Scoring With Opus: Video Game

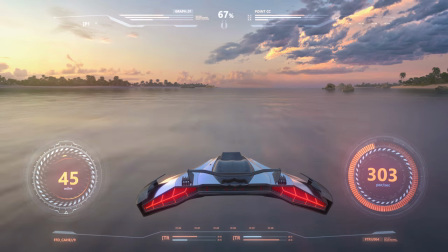[0:23] Welcome aboard the Falcon X. While en route to your mission zone, please take a moment to familiarize yourself with the ship controls.
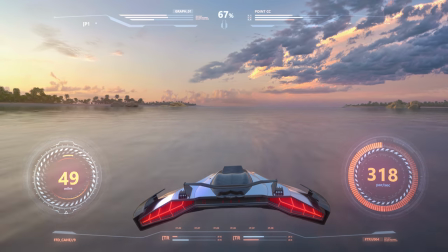[0:32] We will be arriving shortly. This is Cyber City.
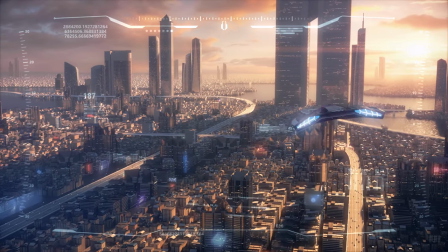[0:38] Be careful, Captain. The Syndicate controls the airspace in sectors R4 and Beta 9.
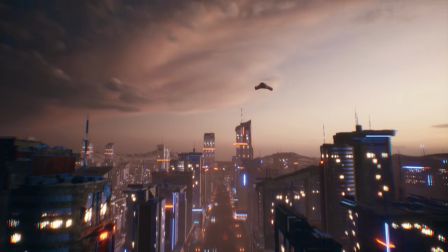[0:44] Safe transport of the package is vital to mission success. Good luck.
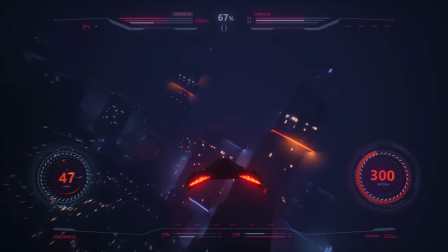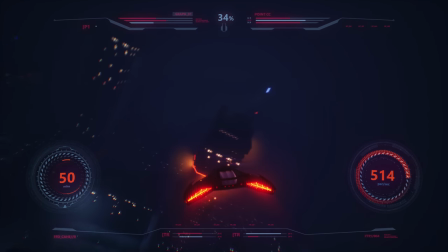such a huge role in the video game experience and the music really has to work around it and sound good in context. So in this video, we'll be discussing the general ethos behind the decisions that were made in scoring this scene and we'll also be talking about the more production-oriented details. So we have a lot to cover, let's begin.
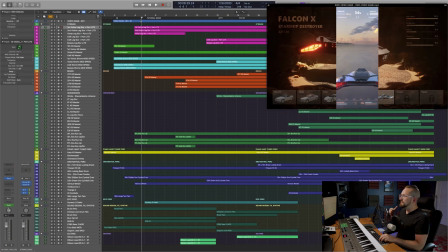[2:02]
And the music for this opening scene is basically gonna be menu music because the player is
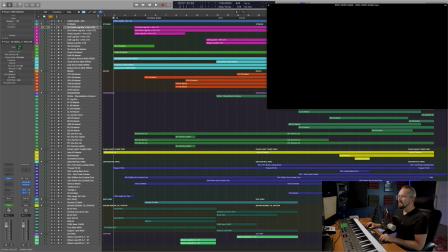[2:08]
choosing the ship that they want to use and the music needs to be able to be looped somewhat seamlessly.
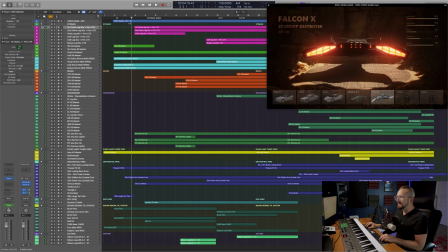[2:14]
So because of that, you're not gonna notice a lot of melodic content. So let's go ahead and give it a listen. Okay, let's go ahead and stop there and break everything down. I am gonna mute the sound design track while we do this so that you can hear these instruments in isolation.
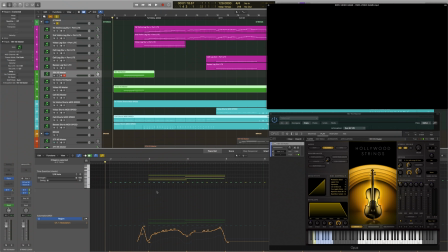[2:38]
So let's see what's going on in the strings. and we just have the celli playing this very simple ostinato line. We're using the mod speed patch for this and the CC1 value is set all the way to zero.
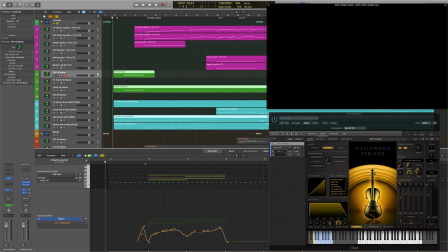[2:51]
So it's gonna be triggering the shortest articulation in this patch. And then the celli are gonna be joined by the violins and the violas.
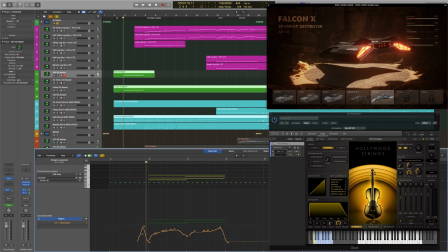[2:59]
We're just using the key switch patches for this chord progression. And I am using the 18 violins for this part because they just have this really nice full and lush sound.
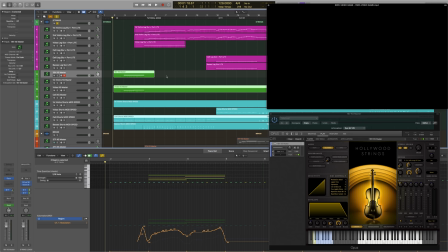[3:10]
So let's see how these sound.
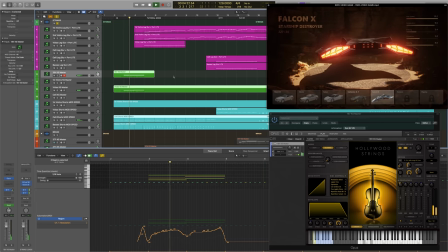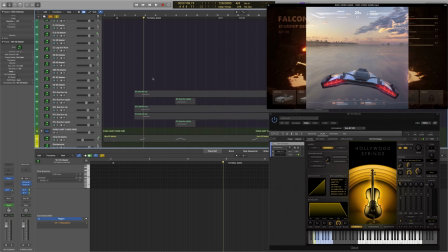[3:19]
And that's all there is to that. Let's move on to our woodwinds. And we don't have too much going on here except for just some pre-programmed runs from Symphonic Orchestra that are going to transition us into this next section.
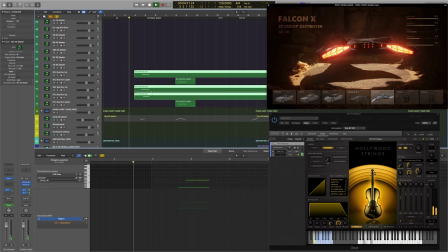And that's fairly self-explanatory. So let's add our harp as well as the orchestral
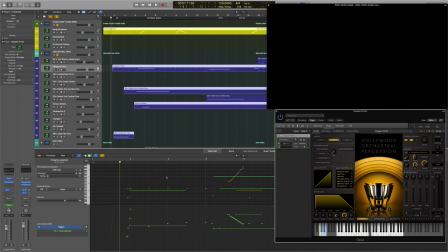[3:50]
percussion. and the timpani is gonna play a fairly significant role, just giving us some rhythm in this section. Let's give it a listen.
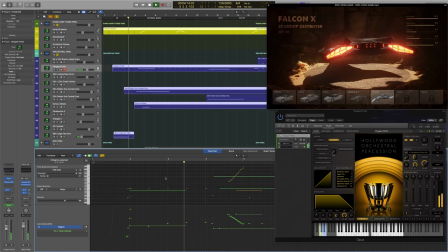So we have that cymbal swell along with the timpani swell that are going to be joining the harp and the woodwinds to give us that transition to the next phrase.
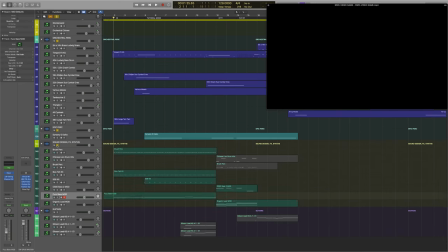[4:16]
And then finally, let's add the sound design and synthesizers.
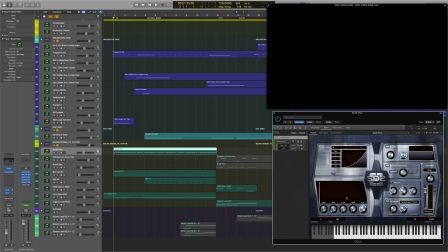[4:20]
So you have this brushed percussion from Storm Drum 2, which has been really heavily modified using the volume envelopes. I basically wanted this to sound somewhat synthetic.